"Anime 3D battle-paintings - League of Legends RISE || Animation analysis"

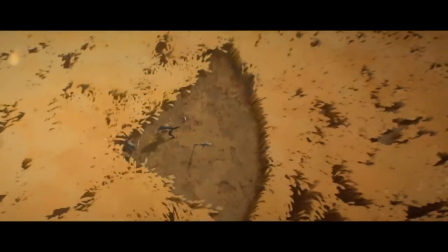233s
Like, that's a really, like, that was an incredibly compelling storyline last year, and it's therefore a very clever move on the part of the animators to, okay, so let's just make him the main character,
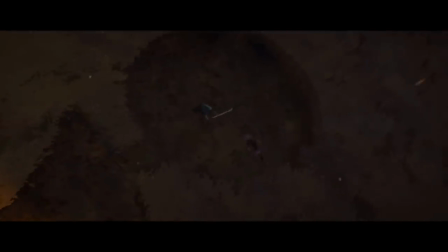242s
let's recount what happened last year in an extremely dramatized form in order to pay homage to it,
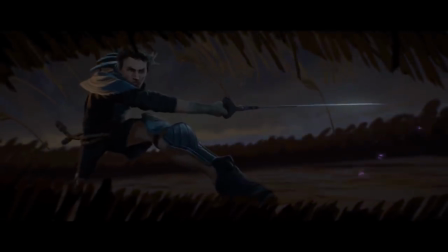249s
but also in order to establish that ultimately the thing that is compelling about watching esports is this,
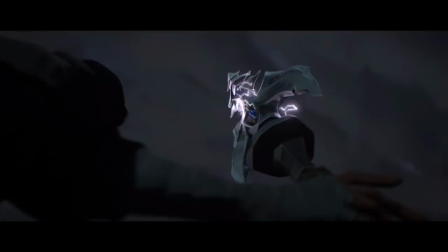255s
the storylines of the players. That's the thing that is worth watching, worth tuning in for.
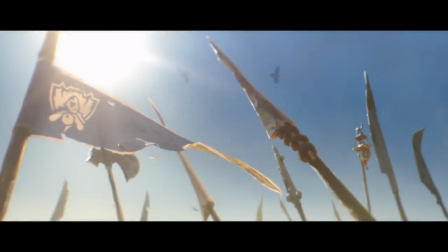263s
So, animation style. Like I said, it's a 3D animated short, clearly, that's taking a lot of pains to look 2D animated.
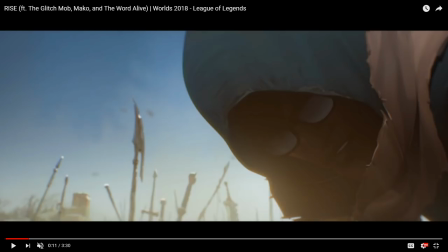271s
And so the interesting thing to talk about is, how does it do that exactly? And I'm gonna start trying to see if we can find a good frame for it.
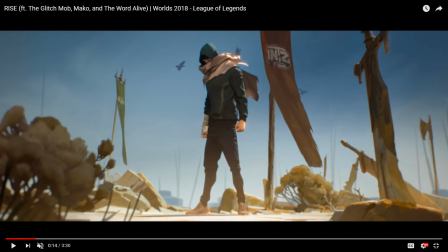280s
I think maybe that one. Yeah, so I've got it on 1440p. Because unfortunately, there's a hell of a lot of video compression on this thing. Especially in the action-packed moments, which is a little bit of a bummer. But nonetheless, that's what we have to work with. So, the thing I feel like that makes this look painterly,
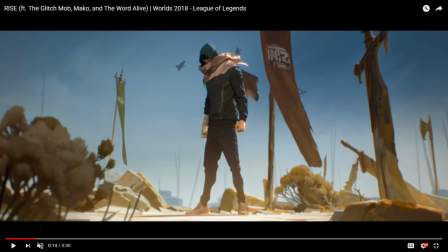300s
like look like a 2D illustrated rendering, is its approach to lighting and texture. And I wish I could zoom in so we could see properly, but for instance, take a look at the banner, the INTC banner that's hanging here, flapping in the wind. When it's not moving, what you get is the sense that rather than being a three-dimensional object,
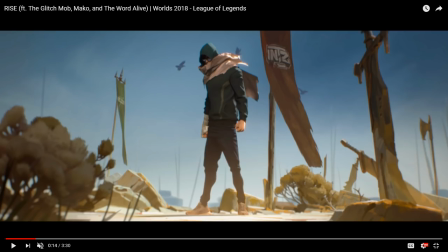319s
it's this thing that's composed rather of flat color surfaces overlaid on top of each other, which is the kind of approach you would take to creating a look like this as a 2D illustration. And I do believe that in multiple places in the short, they are using flat 2D images in combination with 3D
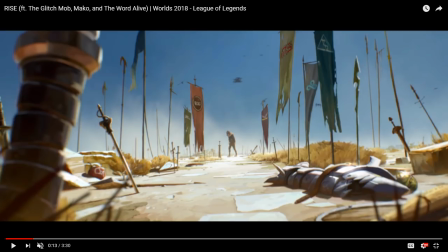341s
animation in order to deliver the look. For instance, I would imagine that this, whatever the hell this is right here, and the fish bones that's lying on the ground,
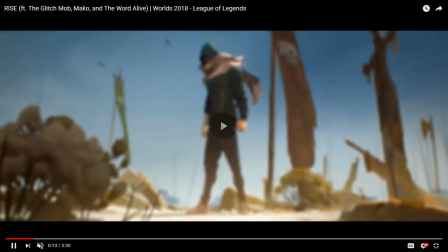349s
and a lot of the environmental objects in this scene are actually painted.
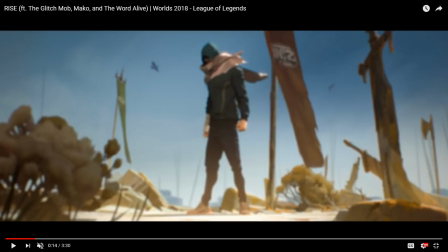354s
Like, they are actually 2D illustrations that are being moved in parallax and being moved around the characters in various ways in order to affect
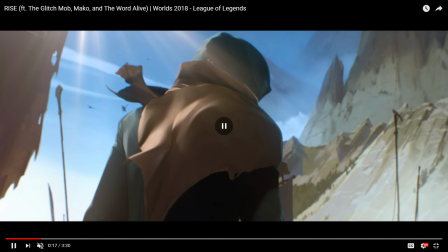362s
the look that they're going for. And that's, again, that's something that's kind of become a little bit of a hallmark of how Riot likes to do things. They really do like to do that sort of 2D, 3D animation hybrid where they take a 2D, a flat 2D thing and place it into a 3D context and thus create a particular look.
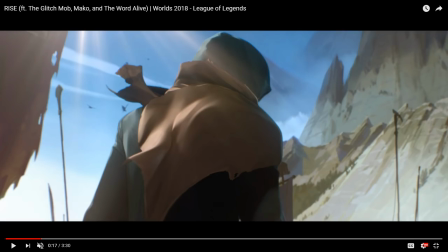382s
Here, for instance, you can also really see how the approach to lighting creates the painterly look that a lot of the animation has here.
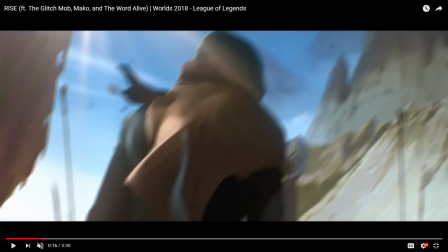388s
Now, because of the fondness this short has for transitions that use camera shakes,
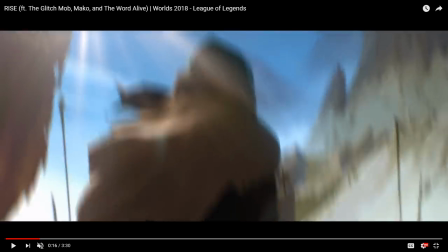396s
it's why we get so much video compression on it, which is so annoying because I want to look at the details,
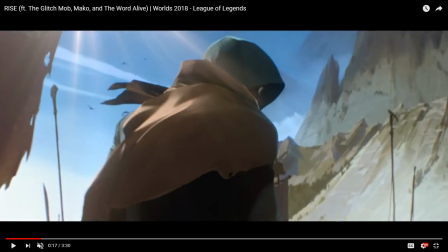400s
of course, but this is not something you notice when the thing is in motion. But the thing I look at here
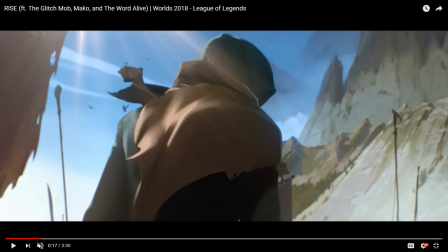407s
is see how the light shifts across his cape. And by the way, this is going to be, this entire video is going to be stuff that's as nitpicky as this.
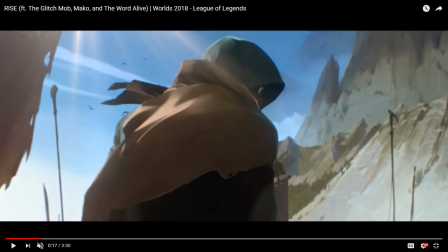417s
Because when I see animation like this, I always get fascinated by the little details, because this cloak has to be a 3D object because of the way that the light is moving across it.
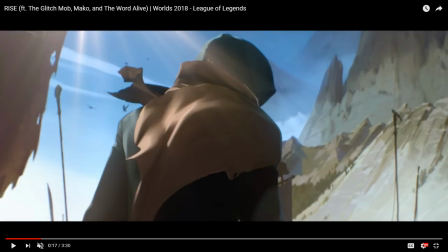427s
But look at the softness of the edges of the light,
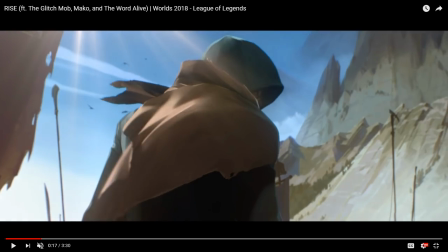430s
and then sometimes how it transitions into these very hard light surfaces that move around, and they sort of, sometimes I get the feeling like they're using multiple light sources in order to create the exact lighting outline that they want, like how they want, for instance, here,
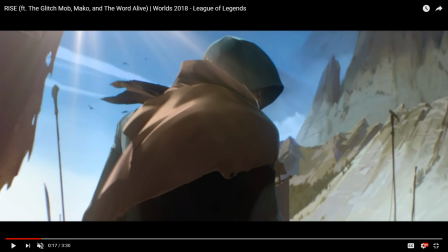449s
that little reflected light you've got here that separates the rim of the cape from Ambition's face, so that the brown color of the cape and the very sort of, because of the shadow, the very sort of dark color of his skin there don't exactly blend together.
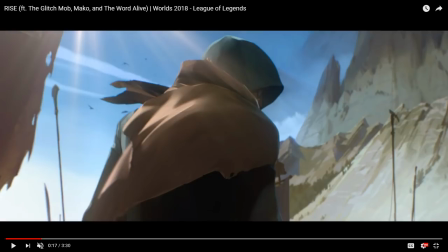462s
That kind of feels like they're tricking around with light sources a little bit in order to make sure that the illustrated look of the thing, you know, doesn't accidentally blur together or get indistinct. And the backgrounds here are clearly matte paintings, essentially.
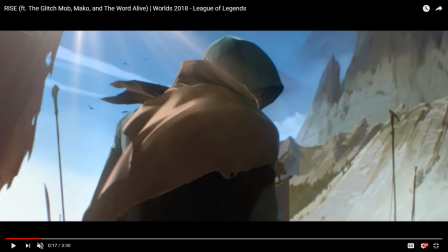477s
And that's, by the way, something that's really interesting in terms of this approach of mixing 3D animation with 2D media, is that that's exactly like Star Wars, the original 1978 or 9, the original episode 1, A New Hope, back when that was what it was called.
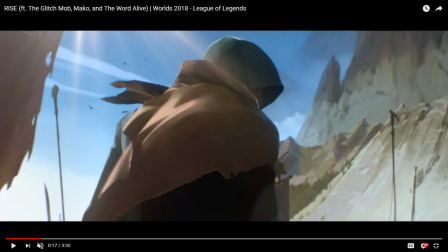494s
Like, that's what movies like that back then used to be, is if you needed a complicated sci-fi background for something, you painted it. Like, you just did a giant-ass matte painting and put that in the background of your shot,
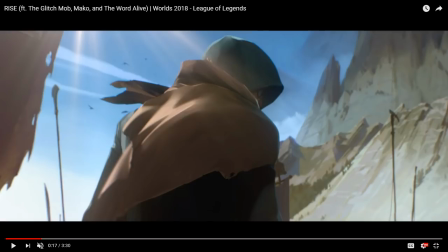507s
and then you kind of relied on the relatively low quality of the cameras and, you know, judicious use of lighting and stuff like that to make it appear real. And that's kind of the same thing that's being replicated in some of these shorts nowadays,
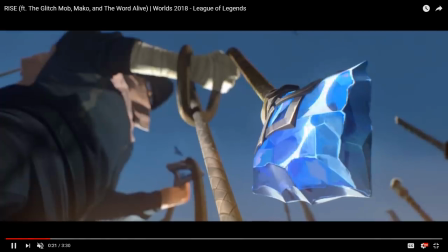519s
where backgrounds and environments will be painted as 2D objects in order to achieve that 2D effect.
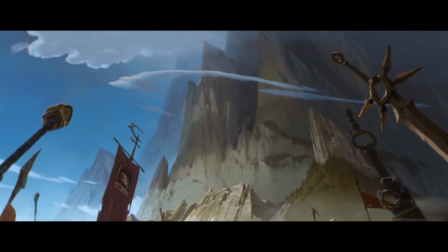526s
It's kind of the same thing as matte painting, really, which is something I find just, from a perspective of putting a short like this into the context of the history of film, I find that quite interesting,
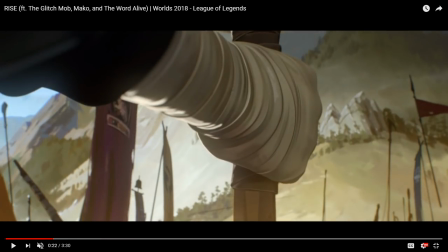535s
that essentially that 3D animators have kind of arrived back at the place where filmmaking kind of started, when it's like, okay, we need to create this environment that looks believably like it's this exotic cartoony environment from this very specific place, and we need to interact believably with the characters. How do we do that?
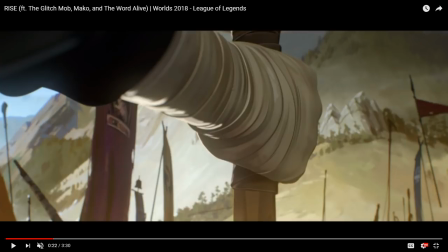554s
Well, essentially, we recreate the same technique that film studios used to use back in the 50s and 60s, in order to create, you know,
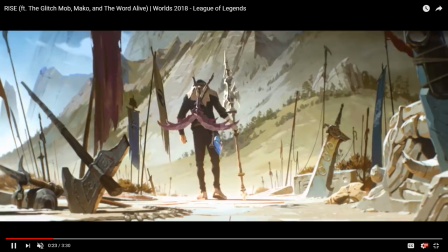561s
interesting backgrounds for their films, matte painting. And I think that's quite funny.
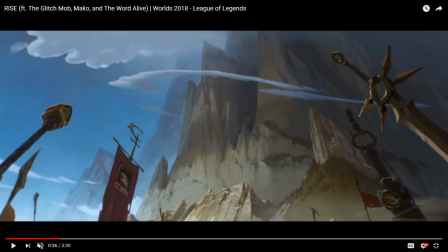567s
And again, I would imagine that the swords and stuff like that are also 2D objects.
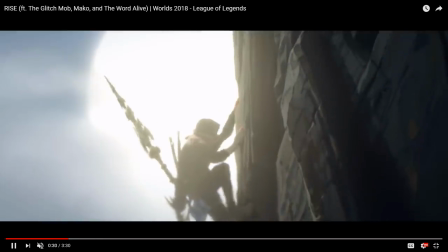572s
In terms of the animation style, it's got a really lovely physicality to it.
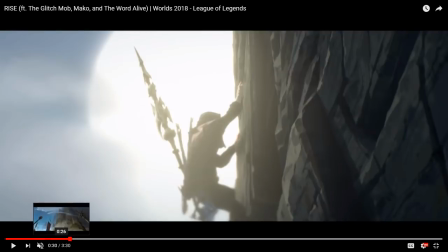576s
Like, when Ambition in particular moves, but when all of the characters in the short move, I get a believable sense of weight from them.
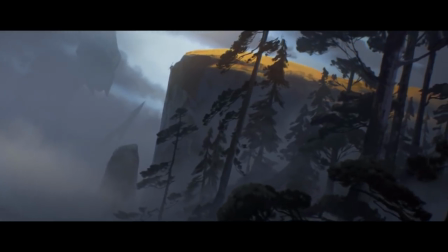584s
And that's something that can be really difficult to do. It's one of the primary things I look for in a lot of animation, is how well do they handle the weight of the character.
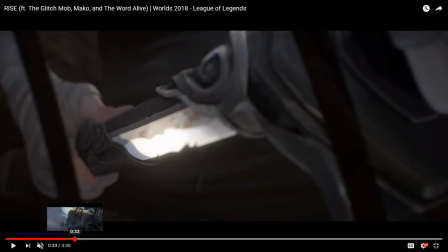592s
Like, and with Ambition, and this is something that's also quite clever in terms of the storytelling, for
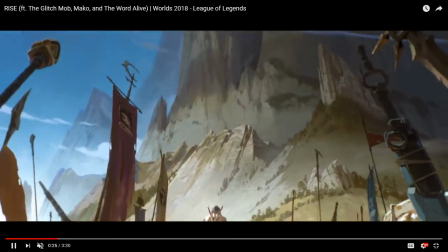597s
the whole journey, Ambition is essentially walking as though he's got a great weight on his shoulders.
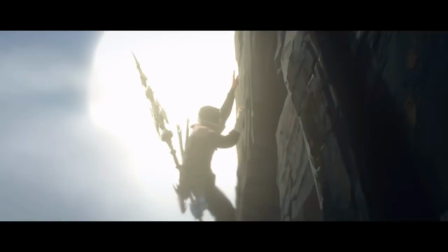602s
Like, you can see he's kind of hunched over. He's using the staff to kind of drag himself forward. He's pulling himself up the cliff.
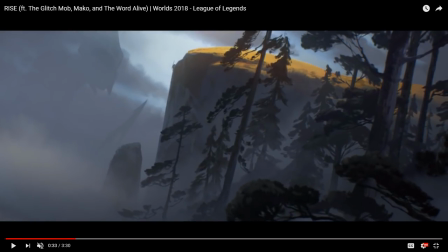607s
He's not, like, just sort of skipping ahead as though, ah, this is easy. La-da-da-da-da, I'm climbing up the cliff because I'm so cool and I'm strong.
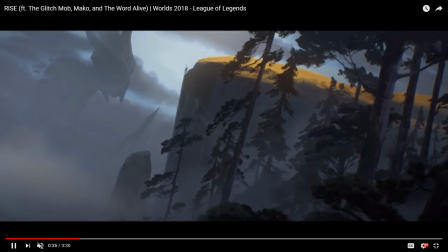614s
He's constantly looking like he's putting a lot of effort, a lot of strength into it.
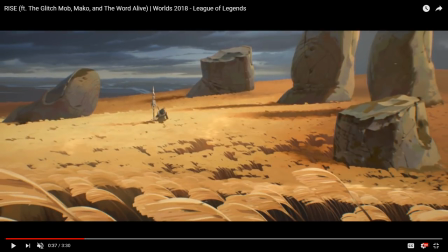618s
And that, of course, is really important for the storytelling of the short, which is that thing of the struggle to get to the top kind of thing. Ooh, here's a point where you can really... I should actually make this thing capture my mouse cursor. There we go. Here, over here, you can really see where the painterly style of painting the objects comes into play.
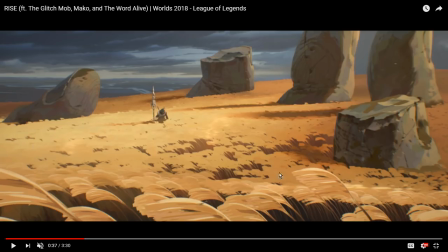637s
And by the way, this is just such a fucking gorgeous shot. This you know, giant grasping stone hand in this field of wheat, and with the dramatic background. And I love the sense of scale that you get, because you can see the river in the background just pacing away behind him and making Ambition look...
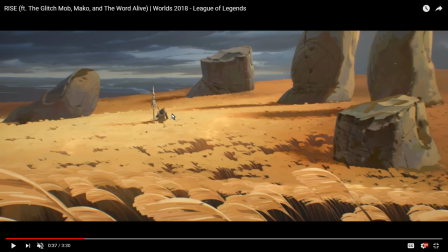652s
He's both the dominating figure of the shot, which is kind of difficult to do because he's got the spear and he's this dark thing in a sea of gold. But he's also very small compared to the environments. And that's something that's consistent across this short, is that the characters are almost always tiny in comparison to the environments that they inhabit,
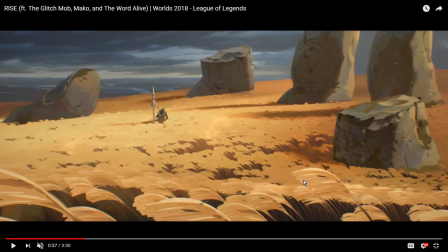670s
which again is designed to give you the sense of this, you know, the titanic undertaking that it is to climb these giant environments, where the climb is a literal metaphor for climbing up the ranks, etc., etc. And like, from a storytelling, visual storytelling perspective, that's just good. And by the way, once again,
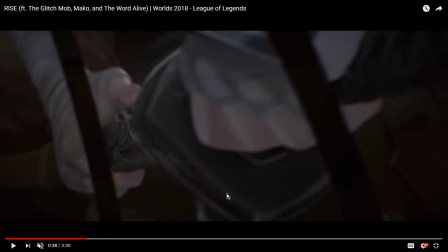688s
these straws of wheat right here are not 3D objects, at least not in the sense that they are 3D modeled with vertices and rigs and stuff like that.
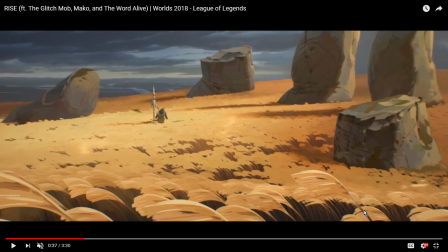696s
I would hazard a vague guess that all of these straws, the ones that are animated, are in fact 2D objects that are placed perhaps in a 3D plane, and then they are animated. I would imagine there's some algorithmic animation going on there, in the sense that the animators will tell the environment,
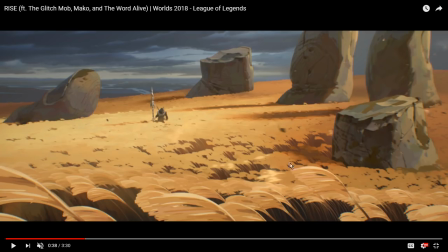715s
okay, that a pressure wave is moving across the things in this order, and then it's sort of propagating algorithmically,
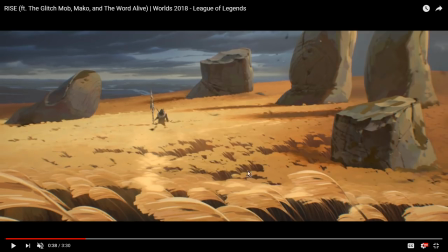722s
because it would be impossible to animate each of these straws individually.